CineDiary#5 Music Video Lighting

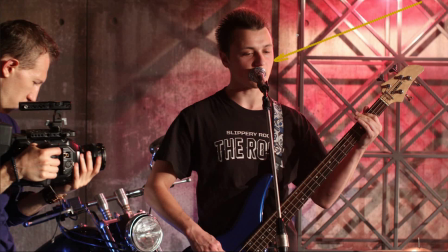4:07 I wanted deep shadows and high key-to-fill ratio lighting, so side Fresnels was the best way to do this.
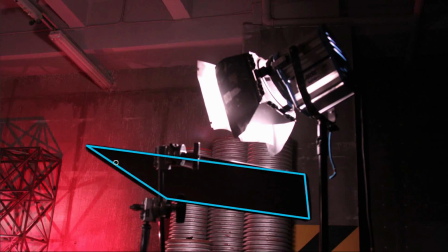4:17 We utilized a flag to cut the light from the reflective floor and prevent it from shining.
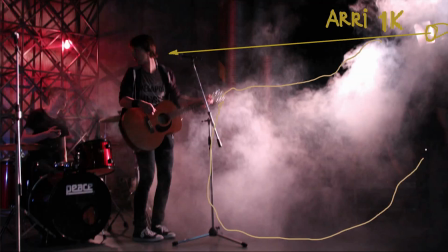4:26 Good smoke machine was also an important part there, setting mood and lifting ambient feel levels.
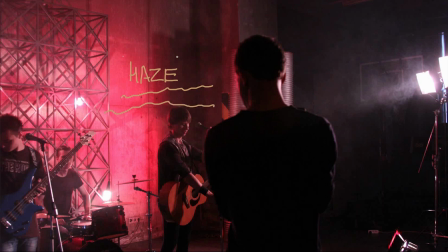4:33 The thing you have to watch for is the right amount of smoke and evenness of its spreading.
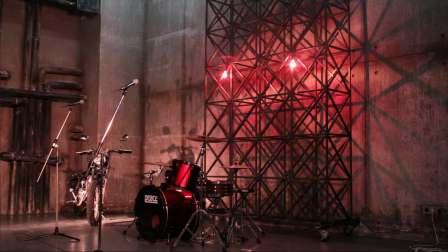4:41 We hung 2 150-watt bare bulbs on long stingers on a background cage as our practicals. I bought them in a nearest household shop and painted them in red, nice for setting mood.
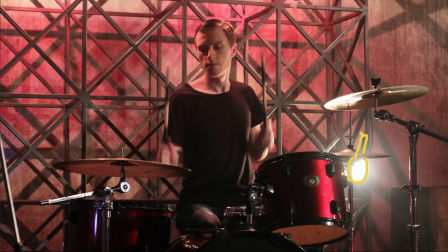4:57 We also used another 100-watt practical domestic lamp we had. It gave us reflections on the drums, as well as brought up some levels on the drummer.
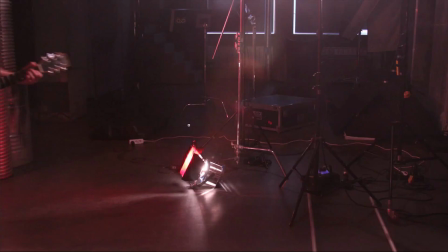5:08 To supplement our red practicals, I set one 650-watt Fresnel with red gel on the floor, pointing onto background camera right. It gave a feel that these
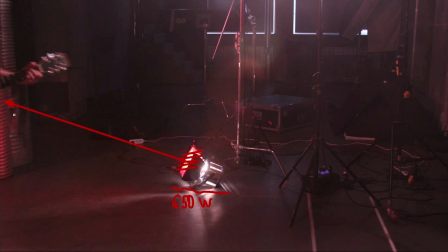5:22 150-watt bulbs in a shot are a bit stronger and added nice reflections on a barrel and tubes frame right.
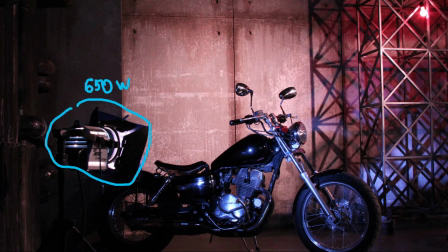5:30 The last stroke we did was adding another airy 650 with blue gel on the left side to light old bike.
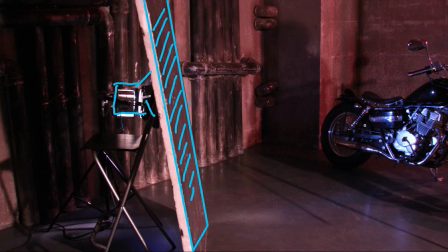5:39 We cut out the spillage from it with black foam core so it casted the light only to the bike, and we also have a nice color contrast there. That was all for the first setup with the whole band.
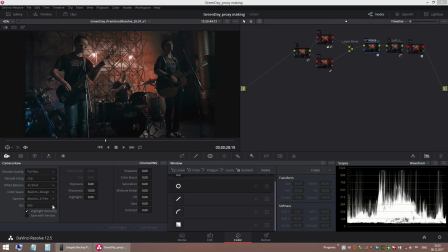5:53 We shot at base ISO 800, but in retrospect, given the Ursa isn't a low light camera,
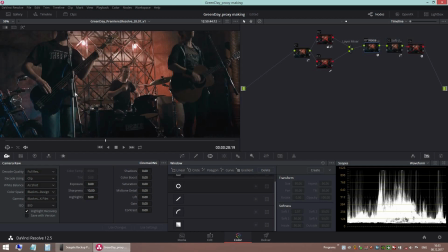6:00 I'd prefer being able to have ISO at 400 here, to win one stop noise-free in shadows.
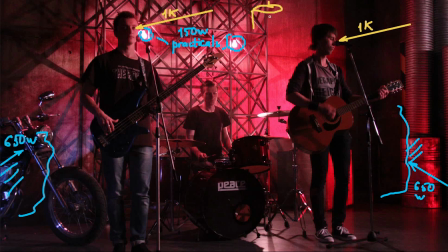6:07 To achieve that, we needed to add ambient fill and increase the power of our lights correspondingly to keep ratios consistent, so 1K would become 2K and so on. That's a thing to keep in mind when you come from shooting on A7S, which is a low light beast. Don't forget to give your shadows some light with these cameras, because with overall lighting ratios preserved, you can always lower levels up to 2 stops in post and clean your shadows. Anyway, it turned out quite good, and we were ready to shuffle to individual vignettes. The first one was planned as a big empty walled space with a man standing in front of a tall window accentuating solitude mood.
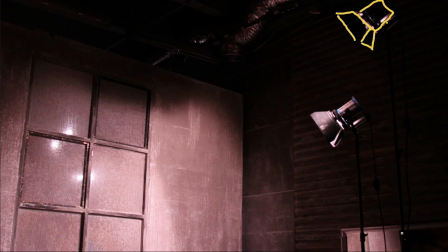6:55 I started by shining our two 1K RE Fresnels and 650 for the lower part through the window. Ideally we would have to use one 4K here to have one big source, but as I said before, we needed 1Ks for other shots that day.
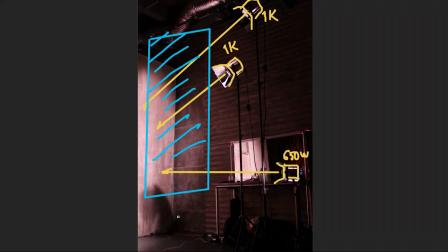7:15 I'd also prefer to have 6x6 diffusion here.
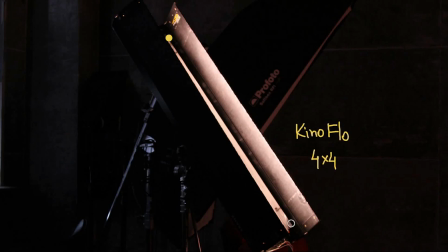7:21 For ambient fill, we used 4x4 Kino with only 2 tubes on, standing just off the camera left.
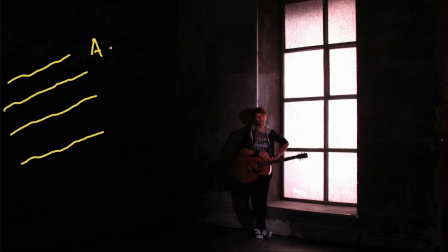7:29 I wanted it to be as sourceless as possible and pointed it a bit to the ceiling.
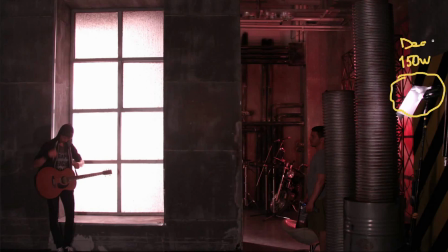7:36 The last touch here was adding 150-watt Dedolight with full stop diffusion to add a smidge of exposure on the talent. And after several takes, we were ready to move on.
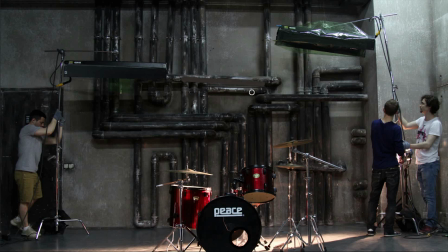7:49 The second individual vignette was for the drummer, and we had a nice wall with pipes for the background. I wanted a toppy lighting for the wall to emphasize the surface, so I set two 4x4 Kinos just off the frame edges,
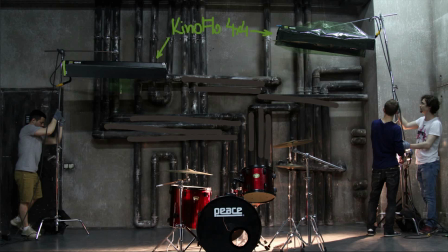8:06 left and right, on high C stands with grids attached.
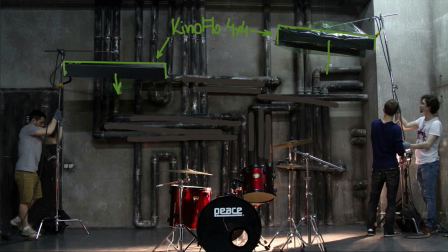8:11 I also wished this background light to be greenish, like cheap fluorescents, and we gelled Kinos with moss green filters.
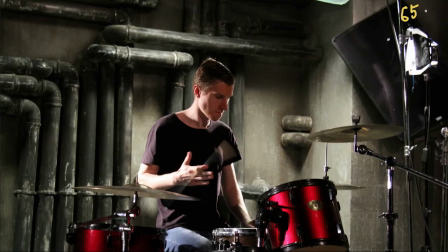8:21 For the talent, I set two 650-watt Fresnels as rim lights on both sides with barn doors closed to leave just slashes of light on his cheeks. It wasn't enough space to spread 650s farther away,
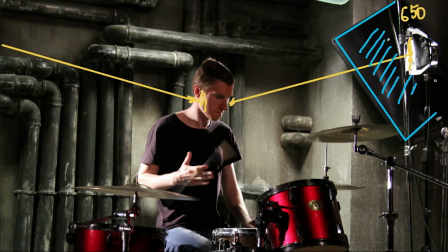8:37 so we had to place them near Kinos and use flags to prevent spillage of light onto background.
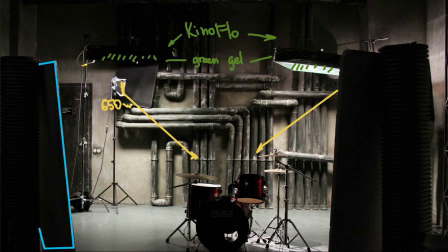8:45 I wanted his face to be in darkness. I didn't use any front light, and I set two polyboards, black sides to him to suck up the light from 650s and not allow it to bounce back.
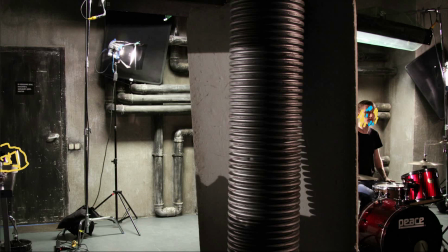8:59 And of course my favorite Dedolight was used here from the left side to add some light to drum cymbals.
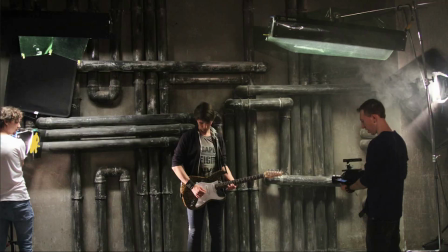9:07 That was our setup for the drummer shot. It went pretty nicely, and in the shortage of time, with little fiddling and smoke, we also used it to grab some electric guitar close-ups. With all this fun, we had about 40 minutes to light and shoot the last planned scene, the scene with the bass player.
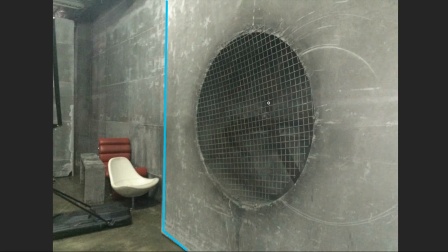9:29 There was a fake wall that could be moved, with giant fan, an amazing grid, and I planned to shoot through it, having a bass player behind the wall.
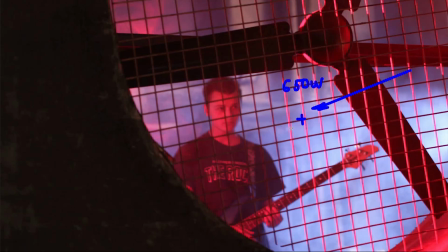9:38 We smoked heavily to hide the background, and used blue gel on 650 on the right to light the smoke.
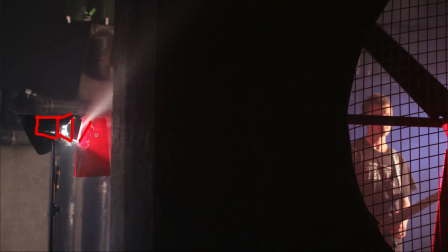9:46 I wanted to emphasize grid and a fan, so I used 150-watt Dedo with red gel from the left side, placed so to cast sliding edged light to the grid.
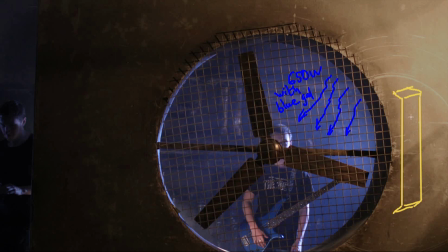10:01 For the talent, I used 4x4 Kino with just 2 lamps hiding behind the wall on the right. Having a pre-planned lighting schemes enables you to work very fast. Okay friends, that's how we lit and shot this. It was a big challenging project for me, and I hope this episode was interesting and useful to you. If so, don't hesitate to drop a like button. I'll continue sharing my experience in a series of filmmaking and lighting videos called CineDiary, so stay tuned, subscribe to my channel, activate notifications to be informed where the new episode comes. Check out my channel for previous episodes of CineDiary, and of course I'll be happy to meet you in comment section below. My name is Anton. See you later.